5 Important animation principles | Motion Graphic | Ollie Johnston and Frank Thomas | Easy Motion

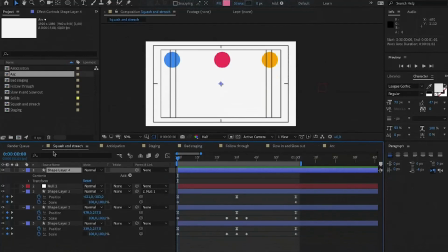0s
So let's start with the first one, which is the squash and stretch. Squash and stretch is a principle where animated objects get flatter or longer,
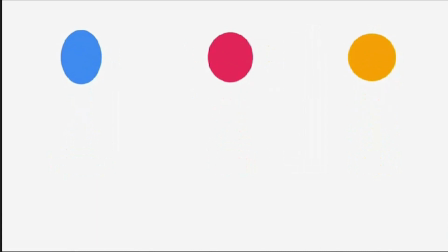9s
as you can see here, and this emphasizes their speed, momentum, weight, and mass. In this example, we have 3 different balls. As you can see, this one is clearly a water balloon because there is too much squash and stretch on it.
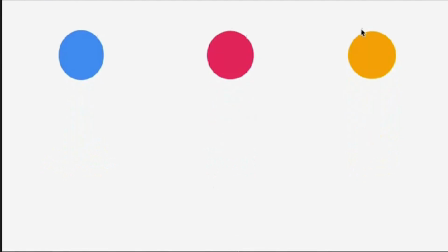25s
And this one can be a plastic ball. This one can be a ping pong ball.
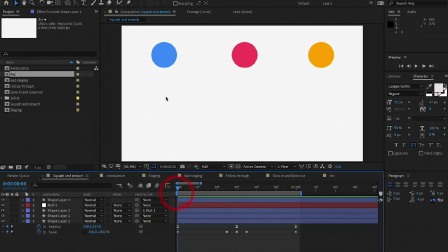34s
There is something you should take care of it when you are adding squash and stretch to an object. Make sure that the overall volume remains the same. For example, here we have this shape 100 by 100.
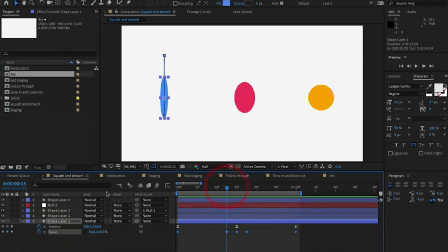46s
If you want to stretch it like this, I stretch it, but I keep the volume the same. I made this 30. I took around 60 from it, but I add 60 to this one. I made it 160. So the volume of the circle remains the same.
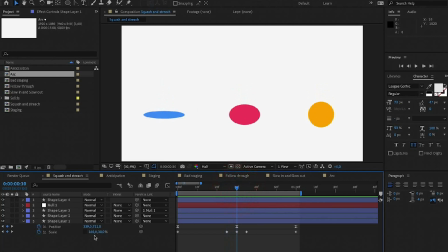63s
And here, the same thing. I made this 160 and this one 30.
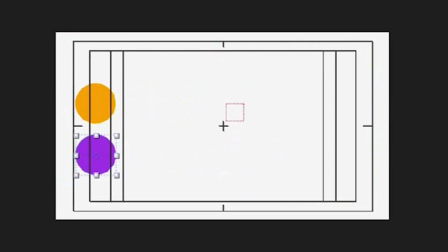74s
The second principle is anticipation. This is when an object prepares for an action to give the audience anticipation what is going to happen next. For example, here you have 2 balls. One is with anticipation and the other one is without. This one is without. Let's disable the first one.
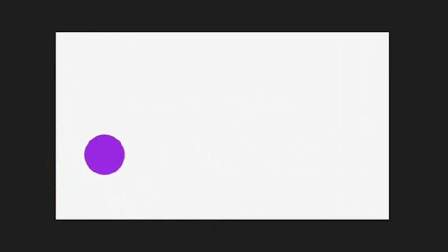93s
As you can see, the animation just starts like without any anticipation.
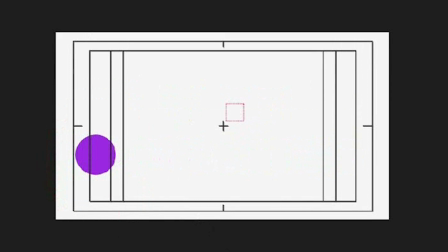98s
And you can use this in motion graphic as well, but in some places you may need anticipation as well. Here we have the anticipation. The ball goes back and then goes forward like this. Now we give an anticipation that the ball is preparing to move to the right side like this.
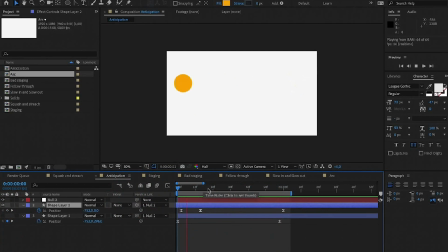119s
This is more used in animations, I mean character animation and stuff, but it is also useful in motion graphic.
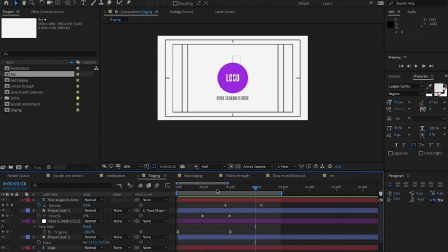126s
The third principle is staging.
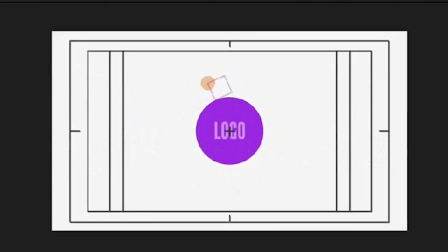129s
This is when you want to present an idea and make sure that it's clear and unmistakably understood by the audience. And it's a very broad principle. It can be applied to the timing, acting, and also the camera angle and the composition.
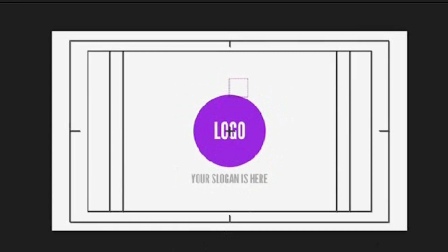146s
This is one of the principles that is crucial for the motion graphics. This one is a good example of staging.
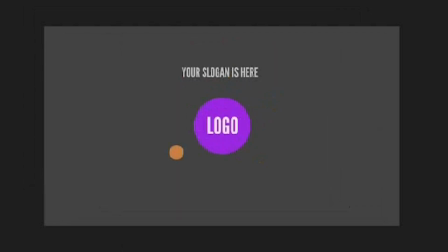154s
But this one is a bad one. Why? Let me tell you.
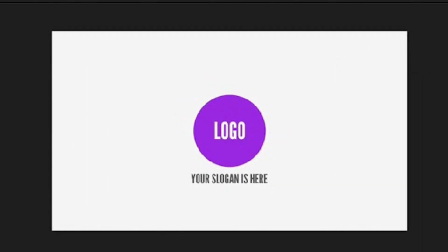158s
This one has a right timing, everything comes on its time, and right position, and the camera angle is alright.
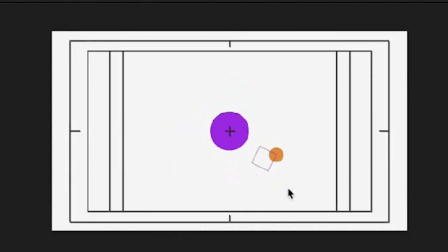167s
So you have this ball coming, and then this one comes up,
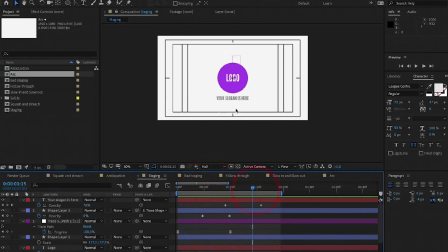172s
then the logo, and at the end your slogan or any text that you want.
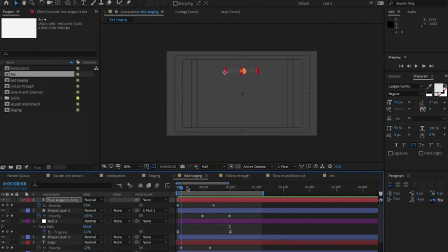177s
But now we have a bad staging. Why? Because things come up not in their time and their position is not right.
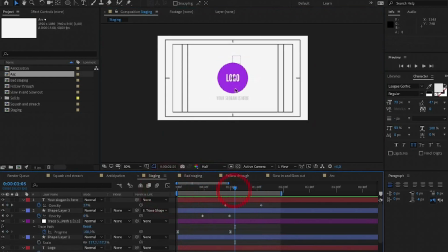186s
The whole idea of staging is having right timing, right composition, and right position and camera angles.
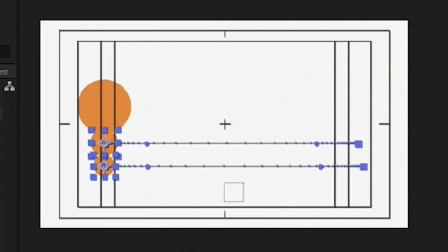196s
The next principle is follow-through. It's also called overlapping action.
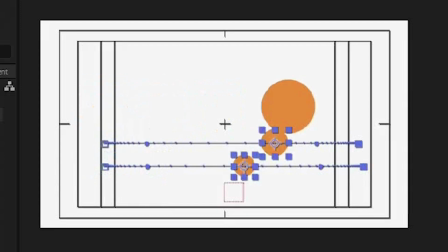201s
So what is this? It's when an object moves, different part of that object moves in different times.
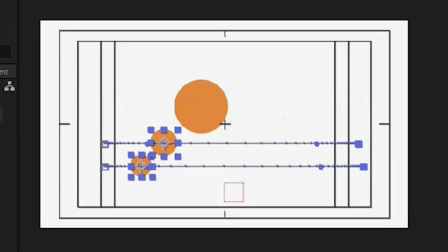207s
Now we have the main object and we have the part of the main object. They are dragging behind the main object, just like this.
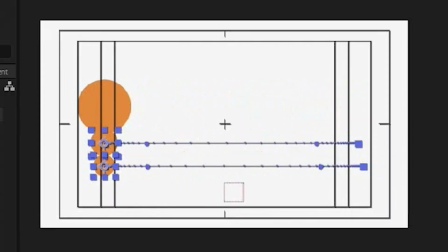214s
And they are moving in different times, just like this.
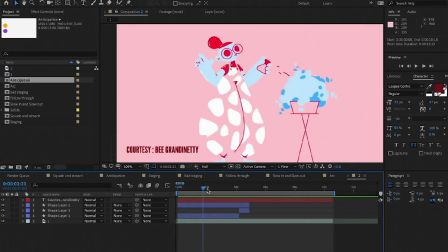219s
In this project of B. Grandinetti, they use the follow-through in different places. As you can see here, we have it. When she moves back, this is the main action, which is she moves back. And the secondary action, the follow-through action, is the ponytail movement.
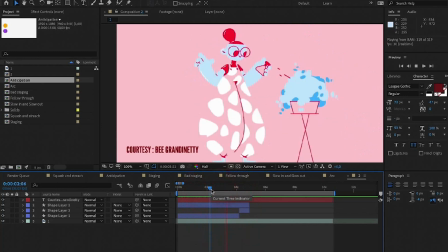236s
As you can see here. And also at the end, in the title, we have this planet. This is main action and this is the secondary action.